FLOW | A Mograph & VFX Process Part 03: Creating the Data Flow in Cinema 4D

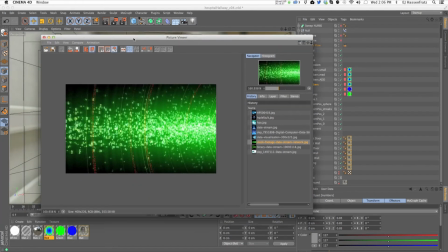So a particle flow is all up into interpretation, and that's where these original reference images were used for, is to try to narrow down the client on and pin them down on,
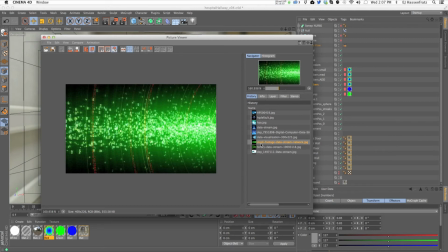well, what is a data flow and what do you want it to look like in this piece. And while we thought this was the coolest option,
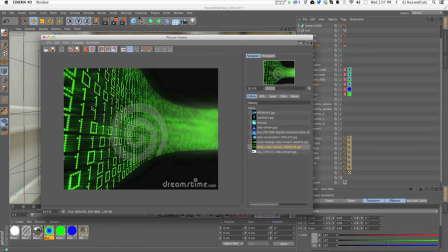they wanted to go for something more like this, where it's a little bit more uniform and organized, and you can actually read that it's ones and zeros flowing through the scene. And as a designer, you're like, well, yeah, this works too, but this kind
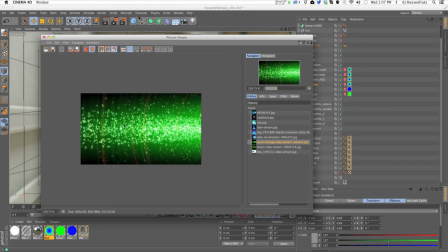of particle flow is so much more interesting. It's more dynamic, looks like it has a lot more energy, but at the end of the day, it wasn't what the client really wanted. And even though we tried to push back and say, we think this solution is really, really good,
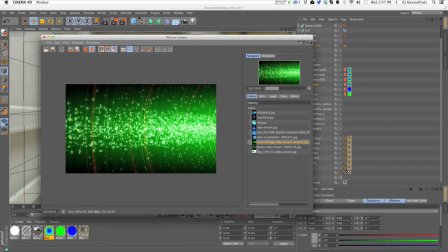all that good stuff, sometimes the client just they know what they want, and you have to make them happy, because at the end of the day, they're the ones that are paying you. And but at the end of the day, we
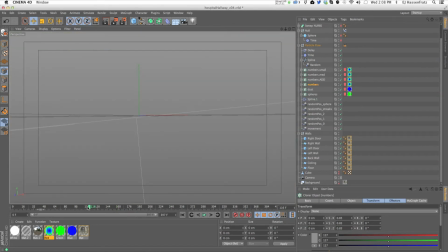save this version, and we might, when we actually comp in this final
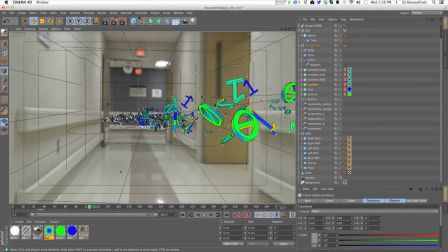cut, that maybe we'll do like a director's cut where we put in the data flow that we actually liked a lot better. So we had to scrap this idea, which really sucked, but that happens all the time, and you have to get over it and just make the client happy, like I said.
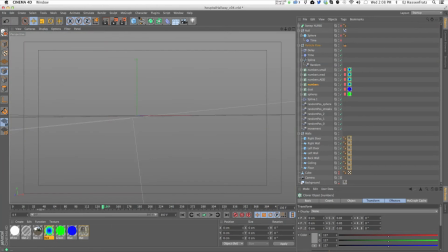So we went with more of
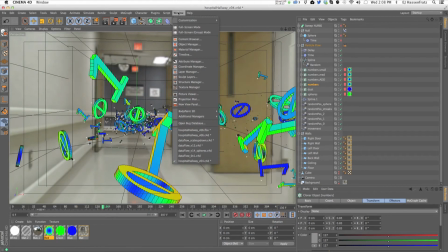this kind of treatment, which the client really liked, and I have that right here.
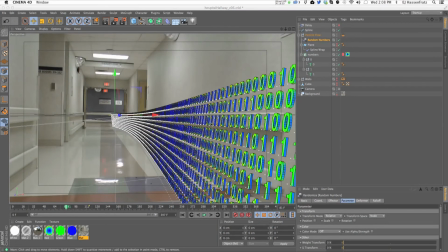So you see we have this more uniform, organized flow going in a very linear way, kind of like a flat sheet of numbers going through the scene.
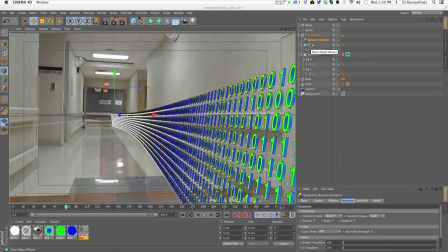And we made this, I made this by just making a plane, right?
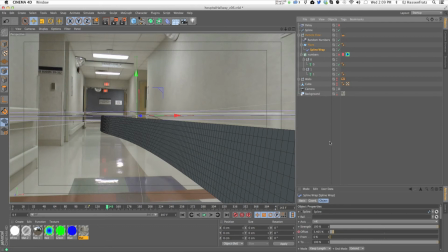So this is just a plane that has a spline wrap that's wrapping around that same spline, just tweaked a little bit to make it a little bit less curvy, a little bit more uniform in its movement, just because when this overlaps on itself,
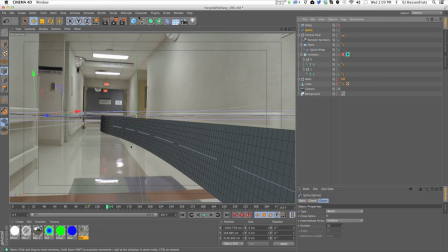it kind of looks odd if you have it take too tight of a turn around the spline. So I'm going to hide this spline. So all I had to do is
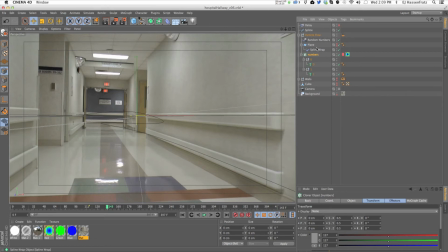clone numbers onto that plane object and clone along
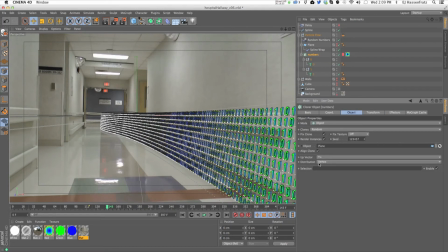its vertexes. So it's the cloner set to object mode. and it's set to random as well because we wanted to randomize the order of the ones and zeros along the vertexes and have everything up vectored right.
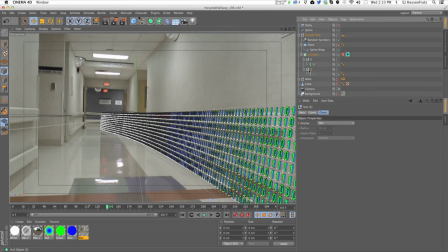The one thing I needed to do and why these numbers are under nulls is because when you create a motext object, if I go right, let's see where this guy showed. Let me go into a new scene.
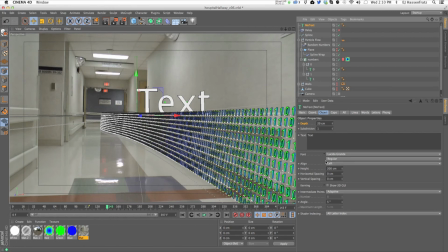Oh, there it is. So if we make a motext object, you can align it middle, left, center, but you'll see that the anchor point is always at the bottom. And what we needed to do was have the ones and zeros have the anchor point.
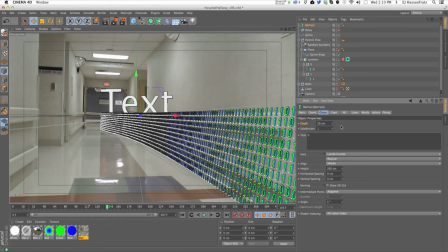If I change this to 0, we needed that anchor point to be centered. So that's why I have the number under a null that actually has the null as the dead center there.